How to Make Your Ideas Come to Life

Welcome to the series where I break down my shorts so that you can learn from my experiences. I thought that since it's Halloween season, I might as well break down my spookiest video. Coincidentally, it's my only spooky video. If you haven't seen it, go check it out and then come back here.
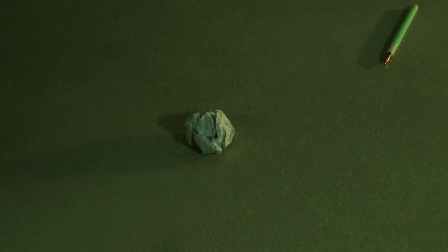13s
I don't typically do scary videos, but making this was good because it helped me broaden my horizons a little bit. I made this video originally as a school project that I did with Reagan, the girl in this video. The version on YouTube is a little different from my original version, which I'll specify as I break down the video.
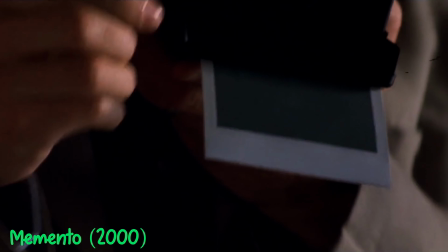30s
In coming up with an idea, I wanted to use a reverse time effect. At first I thought that would be the main way we'd bring the paper ball in the video to life.
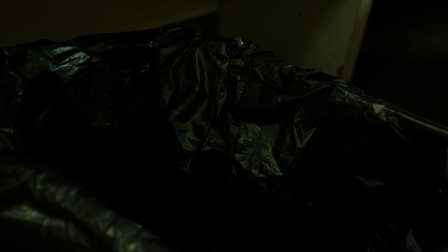37s
Ironically, the one shot that incorporated it, this shot, didn't even make it to the final cut.
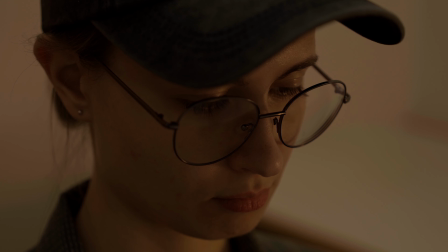41s
The core idea of the video is a character struggling to come up with an idea, which is something I've used multiple times because I myself struggle with this. I mean, if you can't come up with an idea, you might as well make coming up with an idea the idea itself.
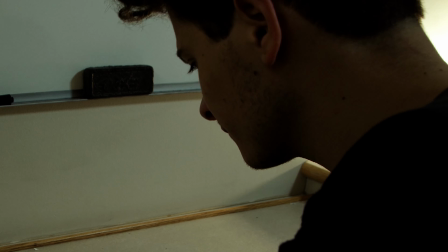54s
At the beginning of the video, you have my character and he's drawing a house. I don't know why he's drawing a house, but he's drawing a house and it's apparently a bad drawing, so of course he throws it away.
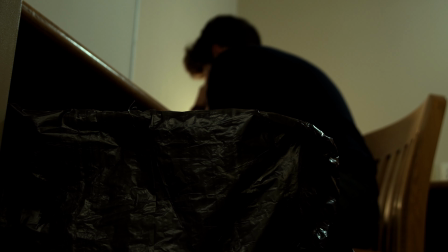65s
The next shot, I chose to linger on the trash can to build anticipation that something is wrong.
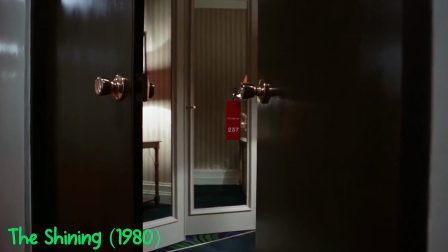70s
A lot of movies do this. In horror movies, shots linger on unassuming things to plant ideas in viewers' heads.
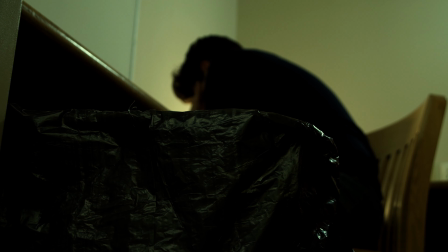76s
Also with this shot, I had the color change to a more greener tint as the creepy music fades in, giving the rest of the video a more sinister tone.
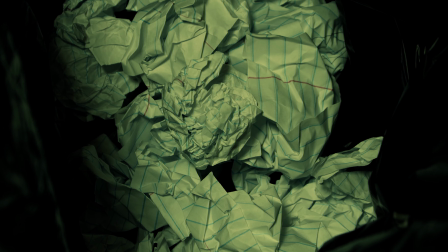85s
Now in this shot, looking inside the trash can, I used fishing line to make the paper ball jump.
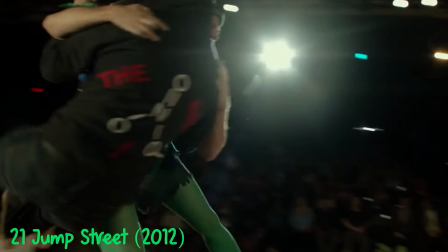89s
I wish I used something other than fishing line in this instance because it's visible enough to be
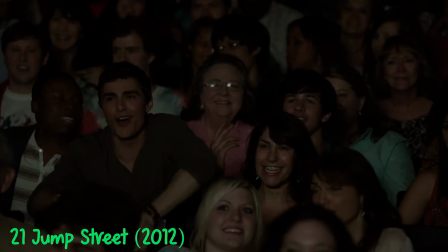94s
seen by viewers and just invisible enough to make painting it out in After Effects a nightmare. I tried fixing it multiple times, but any attempt I made at hiding the fishing line would look worse than it would without editing.
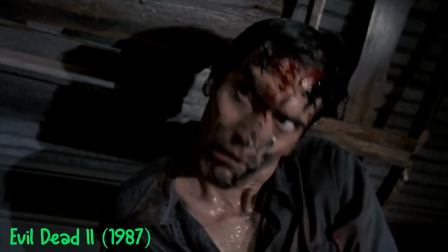105s
As I'll explain later, this video takes a lot of inspiration from Sam Raimi and his Evil Dead movies, so I guess the visible fishing line fits in with the campiness. At least, that's my justification for it. Next, the ball jumps out of the trash can, which was achieved by throwing it from off screen for the first shot and then flicking it into place in the following shot.
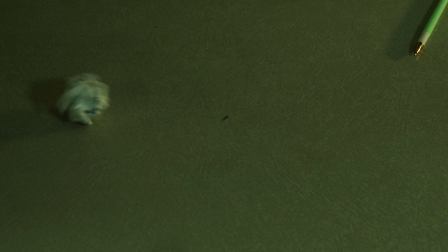123s
In the case of this shot, getting the ball to land in the middle of the table was difficult without any place markers, so I decided to mark on a piece of tape and put it where we wanted the ball to land, ensuring that the shot has good composition. In post, I painted out the tape marker so no one would be the wiser.
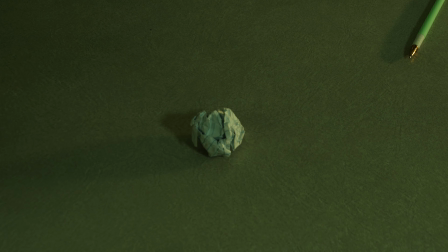138s
To make it look like the ball is beginning to unravel, I showed the frame of the ball laying into place and reversed it a few times. So I guess I was able to use a reverse time effect to some degree, but obviously not on the level that I hoped. I was told that I should try making a 3D version of the ball and have it unfold itself,
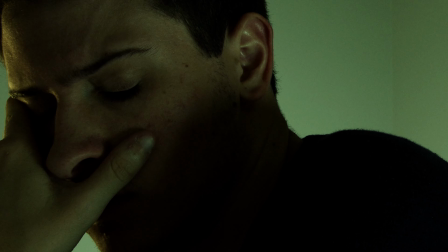154s
but I opted for this and then showed the rest of the transformation through sound effects and my reaction.
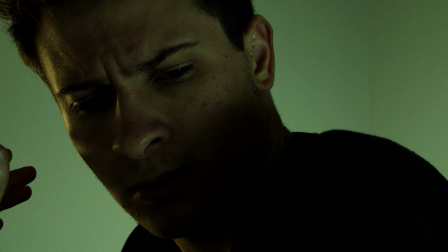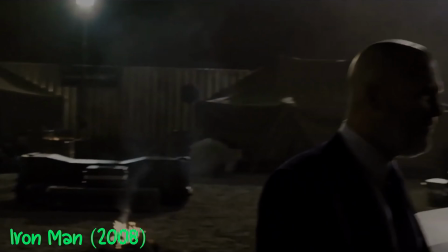165s
This technique is used a lot as a creative way to show without showing, allowing for budget costs to be lowered.
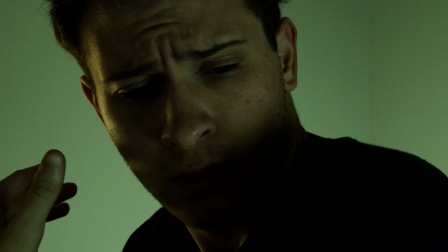171s
It can be pretty effective when done right. Before I go any further, I'm going to talk about my acting.
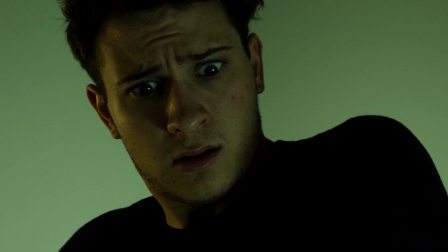176s
I'm obviously not a professional or anything, but I think I have a pretty expressive face and did decently in this video.
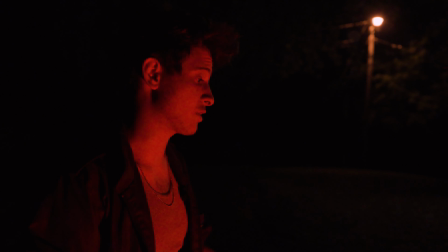182s
I've noticed my acting falls apart when I have speaking roles, so I gotta work on that.
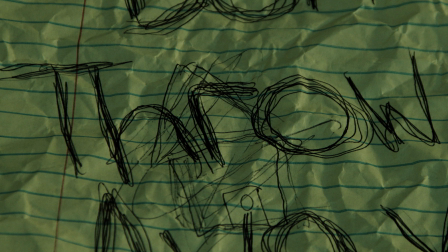187s
Next, there's a zoom in on the paper. This and the following zoom ins were not planned when filming, but I thought it would help build tension.
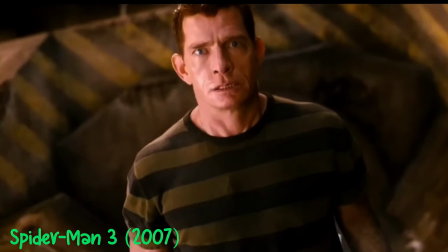194s
It's also where the Sam Raimi influence comes in, since he uses these types of zoom-ins a lot.
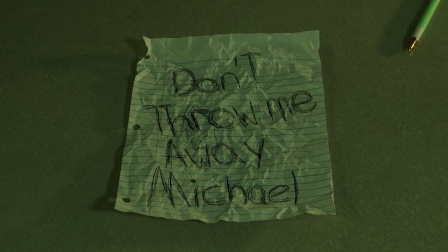199s
In regards to what the paper says, "Don't throw me away, Michael," I for some reason thought it was really funny. In retrospect, it's just really goofy, but I think it fits in with what I was going for.
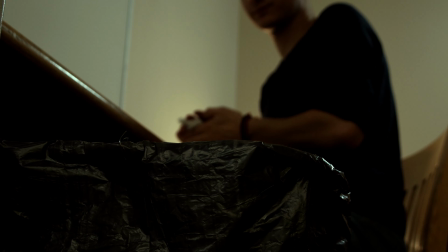210s
After another reaction shot of me, the tension peaks and my character just throws the paper away again, and the green tint in the music goes with it.
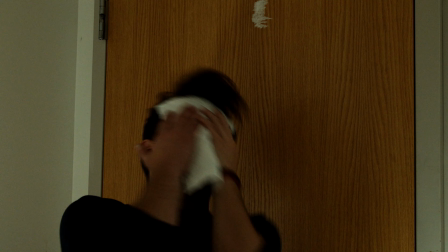217s
This was not the original ending. The original ending is hinted at with the blooper after the end card.
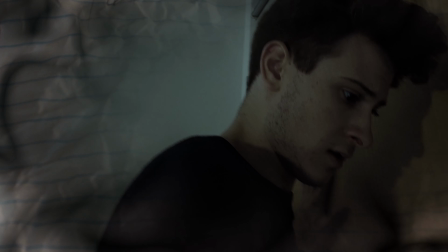222s
Originally, my character is attacked by the paper, and it just ends.
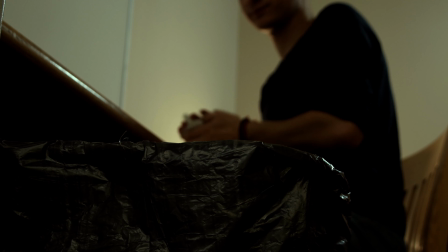226s
In repurposing this for YouTube, I decided to go with a more funny ending by reusing the shot of me throwing the paper away, because I find it more satisfying. Maybe that's just me. The new ending, paired with the zoom-ins on the words,
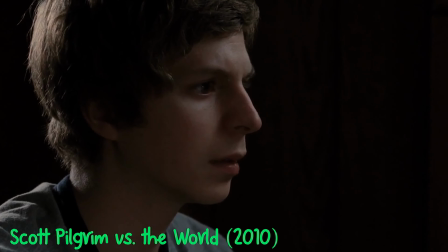237s
reminds me of the scene from Scott Pilgrim where he's reading the email informing him that he'll have to fight Ramona's exes, and he just disregards it.